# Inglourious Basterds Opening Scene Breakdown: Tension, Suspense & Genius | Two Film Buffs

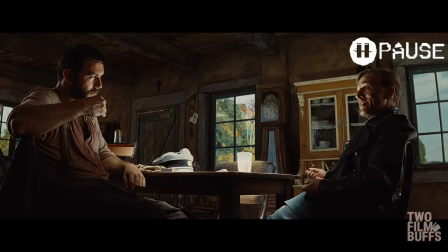482s
So some amazing things to break down here, not just the amazing script from Quentin Tarantino, which is just obviously him talking and riffing about a subject, which I love about his work, but Hans Landa is using the analogy of Hitler and the German SS soldiers hating on the Jews,
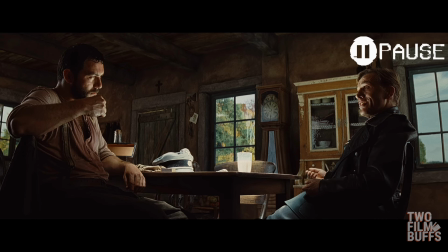497s
just like how we refer to rats to be vermin but squirrels to be nice and cuddly little cute things. Yet as he says, the reason that people don't really like rats is because they spread diseases and bite people, yet the same diseases that a rat could spread, easily the same a squirrel could do.
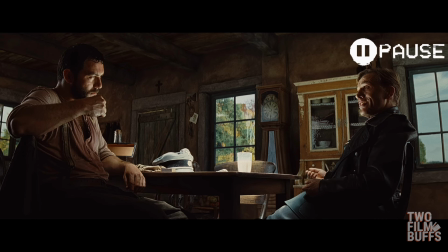511s
Which is basically a massive analogy of why Hitler hated the Jewish people so much, and he looked at them to be vermin and lesser people, which is obviously a very messed up analogy in the real world,
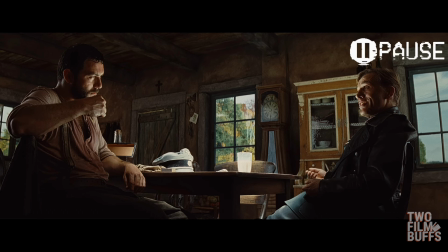524s
but it is kind of what Hitler did force upon his people. And by doing this, it is humanizing the situation of what Hans Landa is addressing to the French farmer. Also, you may not have noticed the angle of this shot. It looks like it's coming from the floorboards, which is basically showing the perspective of the Jewish people hiding underneath it,
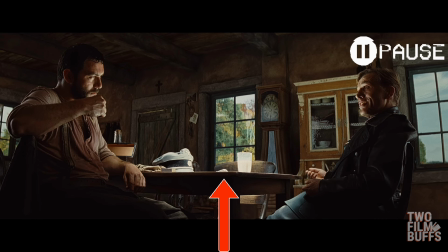541s
looking up and kind of feeling small, feeling down, feeling below the main characters of the scene. Again, whether you recognize this or not, your brain does register this to make you feel smaller and to make the main characters somewhat larger than life, in control of the situation.
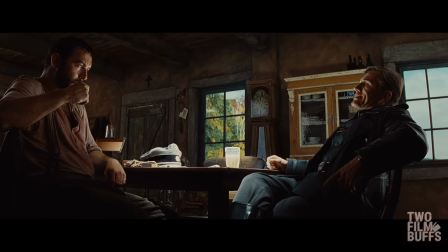557s Consequently, a German soldier conducts a search of a house suspected of hiding Jews.
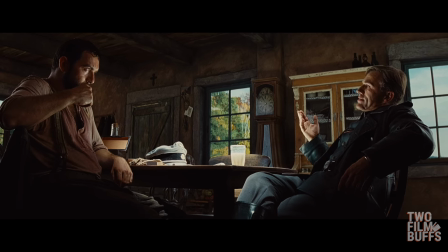562s Where does the hawk look? Barn, he looks in the attic, he looks in a cellar, he looks everywhere he would hide.
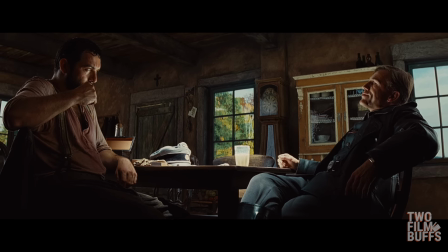569s So many places it would never occur to a hawk to hide. The reason the Führers brought me off my Alps in Austria, because it does occur to me,
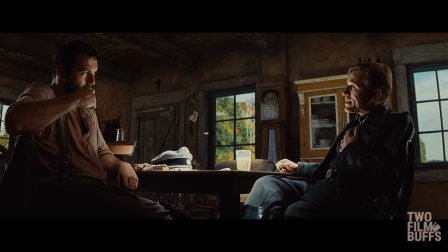577s because I'm aware what tremendous feats human beings are capable of once they abandon dignity. May I smoke my pipe as well? Yourself at home.
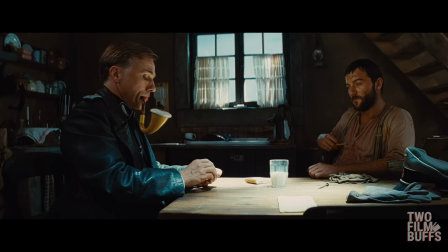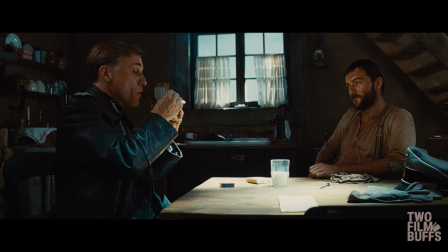590s Now, my job dictates my men enter your home and conduct a thorough search
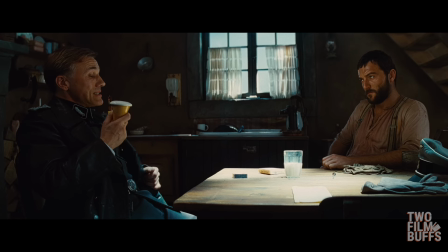596s before I can officially cross your family's name off my list.
Now quickly before I move on, there's a few things that happen with this shot here. Number one, him pulling out a bigger pipe than the French farmer obviously is an acronym for I have a bigger one than you.
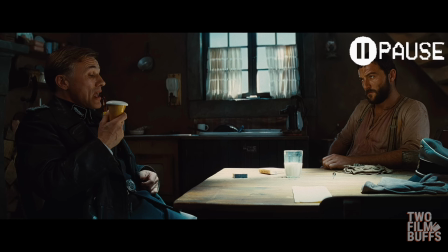610s
It shows power, it shows dominance, it shows who's in control of the room. Yes, the French farmer gave permission for him to be comfortable like he was in his own house. But I feel Hans Landa has already done this and has taken over the house.
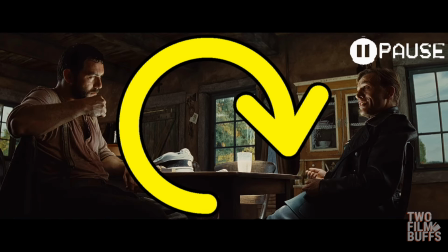623s
The camera is also flipped onto the other side of the table, somewhat showing that the tables have now turned.
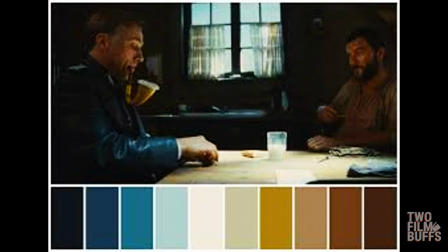629s
The final thing I want to address in this shot is the color grading of the scene. So as you can see from this diagram, the colors go from a very dark blue, almost a black, all the way through into the middle where you have your white, which is the milk and the focal point of the light coming in from the window, all the way to the browns of what the French farmer is wearing and the lighting that is kind of shining on him.
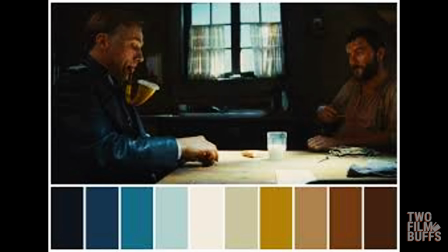648s
It also shows the power dynamic of the SS soldier wearing a royal blue and having a very bright pipe, as opposed to the farmer who's in very tainted and dark and dreary clothes, because he is a farmer and his pipe isn't as extravagant. The main source of white, which is obviously going to be what we know as the good, is coming from the milk and the light.
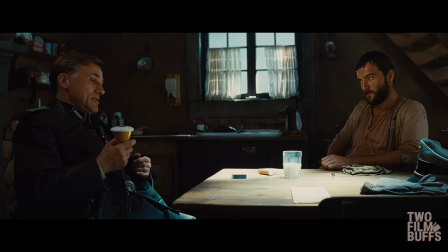667s And if there are any irregularities to be found, rest assured there will be.
Again, another power play. Everything about this scene is about power.
That is unless you have something to tell me that makes the conducting of a search unnecessary.
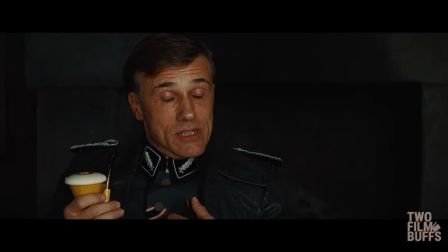679s Any information that makes the performance of my duty easier will not be met with punishment.
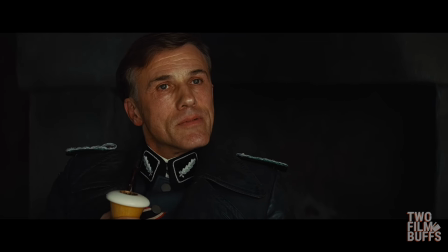684s Actually, quite the contrary. It will be met with reward.
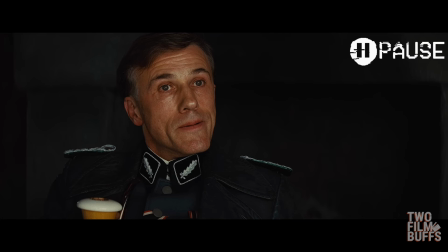688s
So at this point, the camera is kind of framing Hans Landa in a much more secure way, kind of making you feel like you can trust him. And he is pretty much saying to the farmer, if you tell me what I want to know, you're not going to be in trouble.
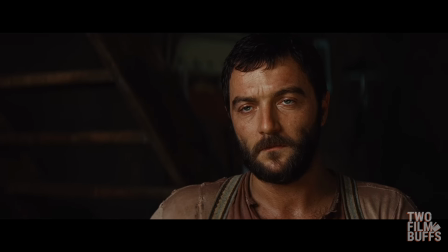700s
In fact, you're going to be rewarded for telling me where the Jewish people are.
And that reward will be your family will cease to be harassed in any way by the German military.
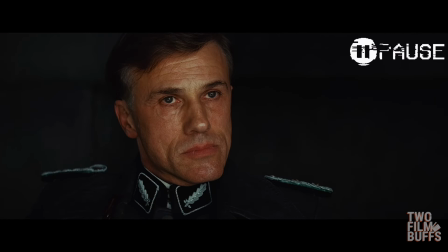709s
And then comes one of Hans Landa's best lines in the movie.
You're sheltering enemies of the state, are you not? Yes. You're sheltering them underneath your floorboards, aren't you?
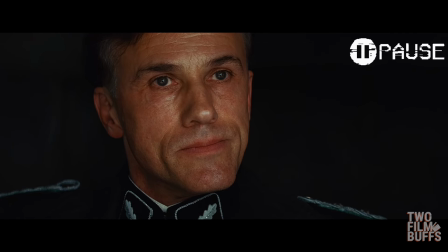721s
Such an amazing line there, and it just clarifies that he knew that they were in that house under the floorboards the whole time.
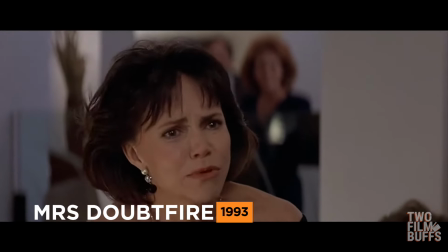728s The whole time you would... The whole time! Yes.